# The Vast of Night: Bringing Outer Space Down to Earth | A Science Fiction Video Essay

forged from mystery and found only in a frequency caught between logic and myth.
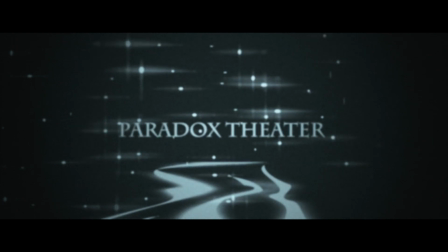You were entering Paradox Theater. Tonight's episode, The Vast of Night.
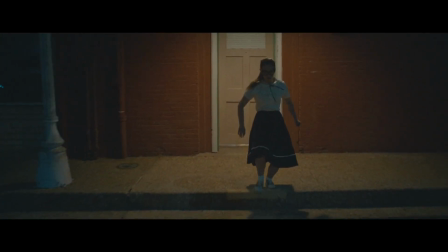The Vast of Night is a contemporary science fiction feature film which pays homage to all things 50s and science fiction.
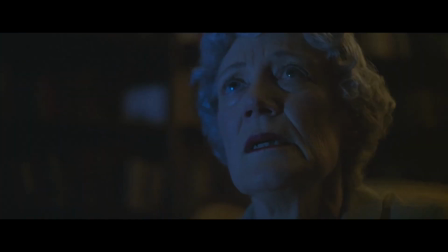Made on a shoestring budget, the filmmakers lacked the ability to show any of the tropes often associated with the sci-fi genre,
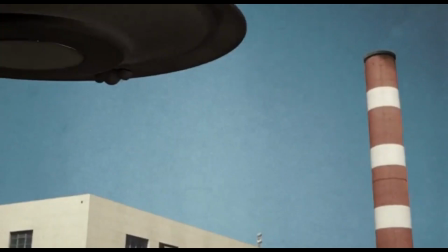such as visual effects, UFOs, or aliens.
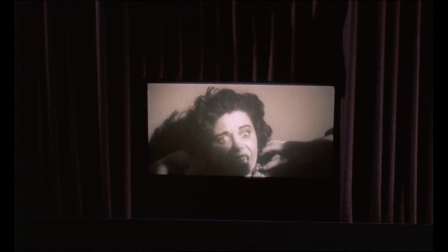Instead, director Andrew Patterson and his team used the audience's expectations of 50s science fiction to fill in the gaps.
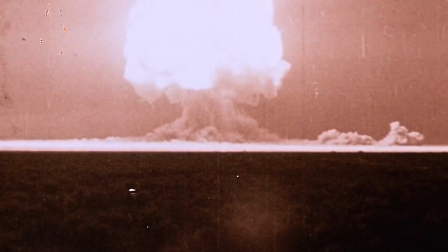The New York Times once described the 1950s as a time of A-bombs, B-pictures, Cold Wars, and science fiction.
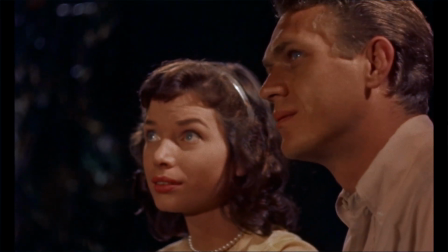Although the fear of nuclear warfare is prevalent in most science fiction of the time,
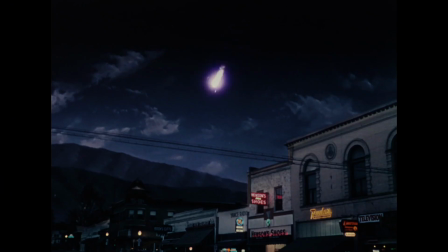I like to think that there are three subsections when it comes to 1950s science fiction films.
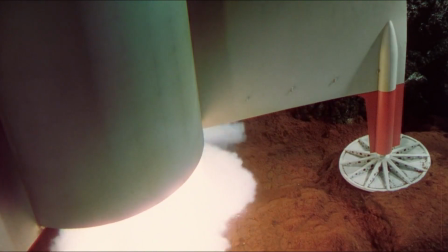Firstly, there's the going to space movies, where a group of astronauts fly to outer space only to encounter some form of alien life form.
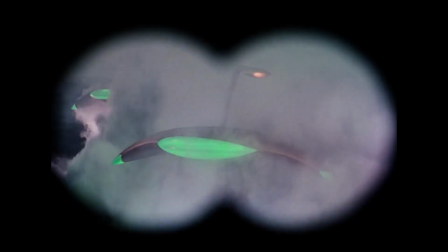Secondly, there's the alien invasion movies, where aliens come down to Earth and cause terror.
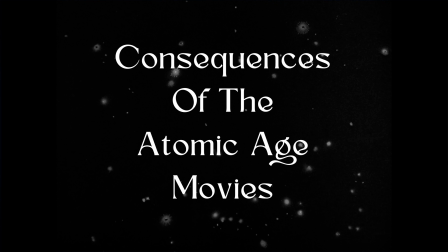And thirdly, there's what I like to call the consequences of the atomic age movies,
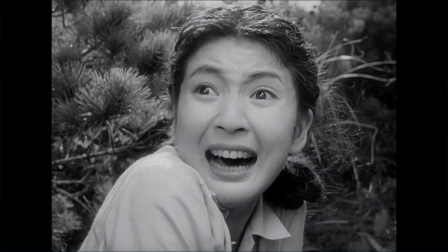a series of pictures where testing of atomic bombs leads to the creation of a terrifying creature.
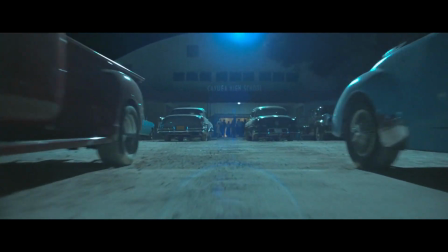Fitting nicely into the alien invasion category, The Vast of Night makes use of well-known tropes and themes from all three subgenres,
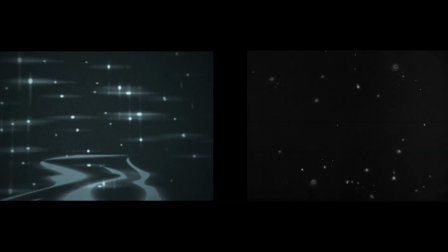as well as science fiction as a whole, perhaps most notably imitating The Twilight Zone.
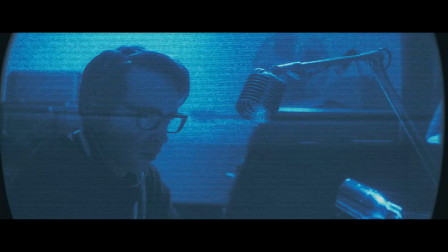Furthermore, throughout the film there are scenes with large amounts of dialogue,
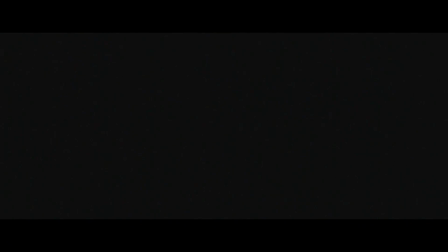moments in which Patterson cuts to black in order to evoke the sci-fi radio plays that were popular throughout the 1950s.
Airstrip with dirt, like we never been there. And then the sound disappeared and we got further away. And when I got back, then I started getting really sick.
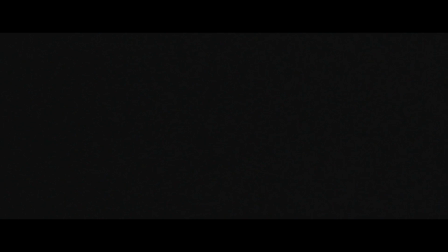Though Patterson clearly uses references for nostalgic reasons, it remains pretty obvious that they are used to bridge the gap where the budget cannot. Specifically, I believe that there are three major areas of this dependence on viewer knowledge and
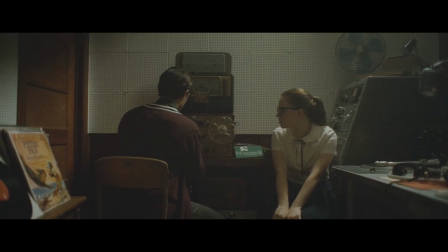expectations that truly elevates The Vast of Night above its contemporaries.
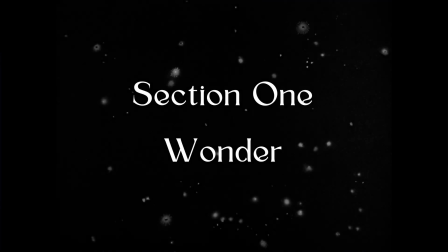Watch the skies, everywhere. Keep looking. Keep watching the skies.
A common trope throughout space movies is a sense of wonder, of what is out there, of what is to come, of the unknown.
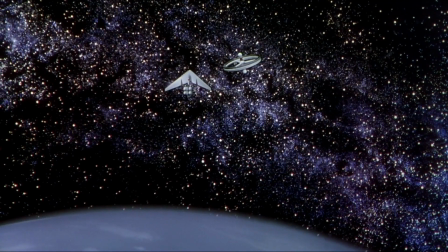This is perfectly captured by the beautifully painted backdrops that are shown in the majority of space movies.
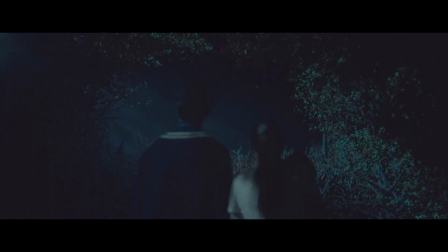This sense of wonder found in the going to space subgenre can also be found throughout The Vast of Night.
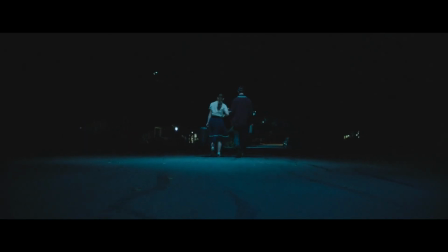Firstly introduced in a conversation between the two lead characters, this sense of astonishment is established through Faye and Everett, whose conversations and own sense of wonder guides us as the viewer.
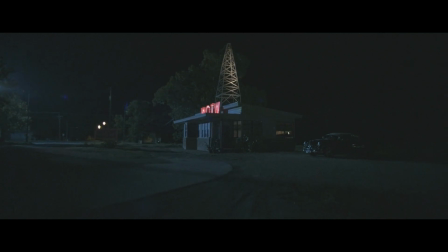Although the film does not take place in space or feature those gorgeous painted backdrops,
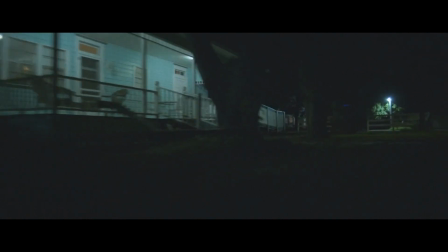Patterson shoots much of the film to maximize the night sky, keeping his subjects in the frame relatively small, or keeping the frame empty altogether.
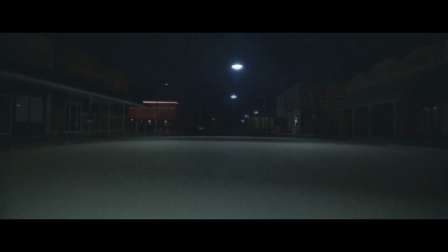In doing so, the director shows The Vast of Night not only to be a literal title, but an appropriate substitute for outer space.
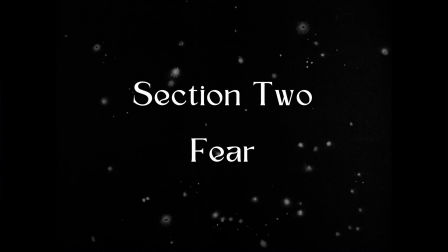You fools, you're in danger! Can't you see? They're after you! They're after all of us! Our wives, our children, everyone! They're here already!
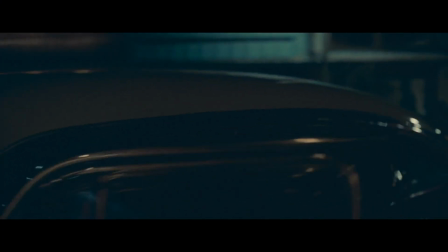You're next!
Just as the expansive nature of space creates a sensational feeling of astonishment and fascination, it too can create fear.
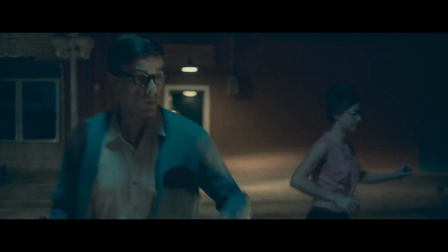Throughout the film, the sound that Faye and Everett are investigating can be heard over the radio, raising suspicions of an alien communication being picked up from outer space.
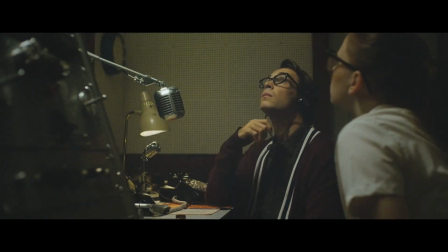Patterson slowly builds the tension of the film through power outages and bizarre radio transmissions, and as Faye and Everett discover more on the subject, so do we.
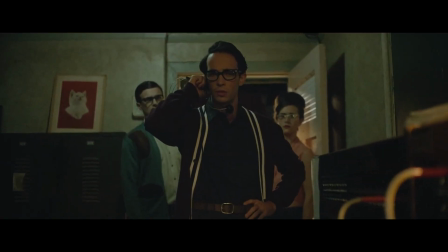Eventually, our suspicions are all but confirmed.